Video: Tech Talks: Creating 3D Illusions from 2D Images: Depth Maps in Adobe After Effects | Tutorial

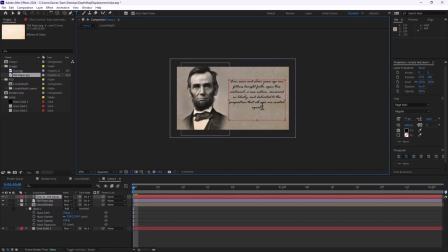8:05 So I want paragraph and I'm going to paste some of this Gettysburg Address here into my scene. And I'm going to just scale it out a little bit so I don't have orphan text and zoom in.
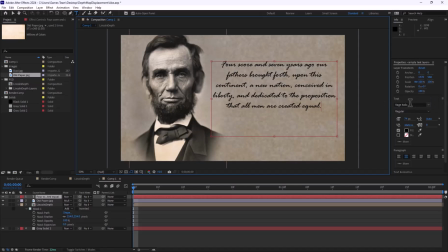8:16 And I'm using just this is Rage Italic. You can use any kind of script font. It's a little dark, so I'm going to go in and undo. Whoops. Draw that out again. There we go. Perfect. I'm going to do the opacity just a little bit.
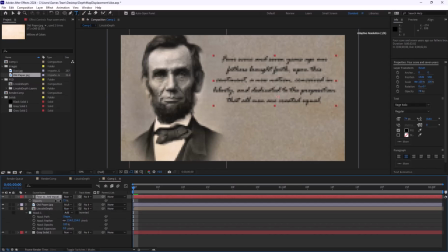8:34 So T for opacity. Turn that down just slightly. We can even do something like a blending mode to get it to work onto the background. I'm going to make this, I'm going to do toggle and switches mode.
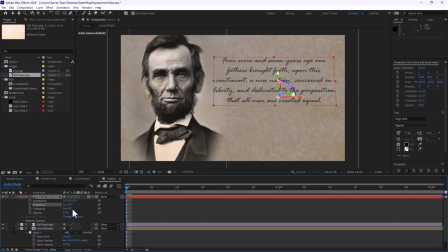8:45 I'm going to make this a 3D layer and I'm going to just give it some 3D tilt just to give it some visual intrigue. And again, I can kind of scale this up. I can create different movements of this as I see fit.
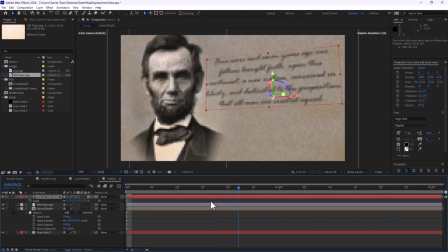9:02 So I'm starting to layer this element as you can see. But I still want to bring a little more dimension to it.
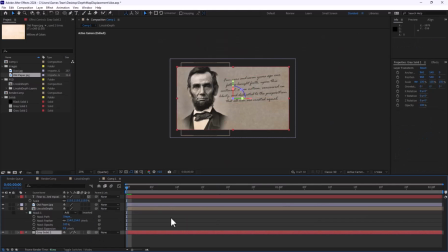9:09 So now that I'm using kind of 3D layers, I can even continue to turn on some 3D layers on like my solid. Let me add maybe a new light. So I'm going to go ahead and add a simple point light or a spotlight. It's really up to you. In this case, spotlight looks pretty good.
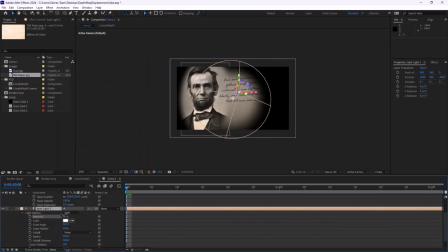9:25 And we're going to hit AA on our keyboard and we're going to play a little bit with the intensity of the spotlight. We're going to just move the position just a little bit more. And we have things like fall off, radius, we have cone feather. So again, we can pull that feather out just a little bit. In our case, we want to maybe move it just a little bit more back so we don't have such a harsh kind of edge to it. This is just going to give us a little more atmosphere, so to speak, to our final piece. So again, just a little more cone feather in there to kind of frame Abe. And the very last thing I did was added a dust layer.
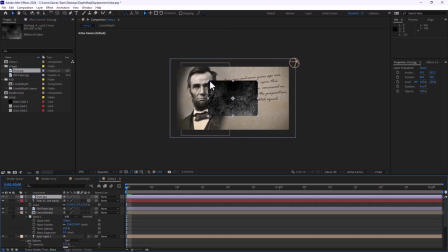10:02 These are all stock elements that you can find rather quickly. I made it bigger than it needs to be.
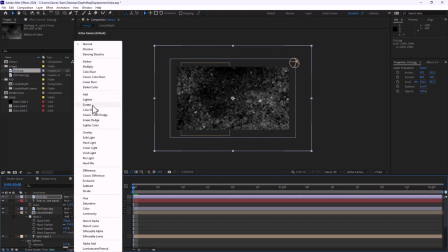10:08 And I set that stock layer by toggling switching modes. I can set it to screen, hit it with a quick lower opacity.
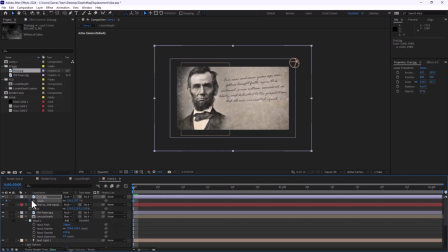10:16 And then what I actually did was set a few just basic scale keyframes for the whole piece. So I want to kind of just scale it ever so slowly to feel like it's dusted.
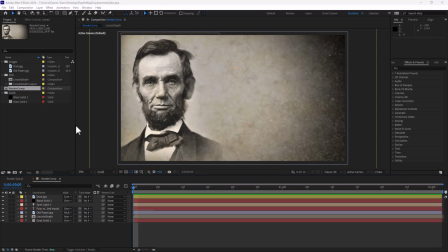10:26 So grab a little bit of ease. And there you have it. Just with a little bit of tweaking,
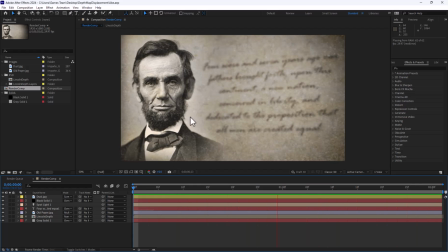10:33 we now have a pretty cool 3D effect that gives Abraham Lincoln some life and actually makes him look 3D. I hope you enjoyed this lesson, and I can't wait to catch you in the next one. Thanks, everybody.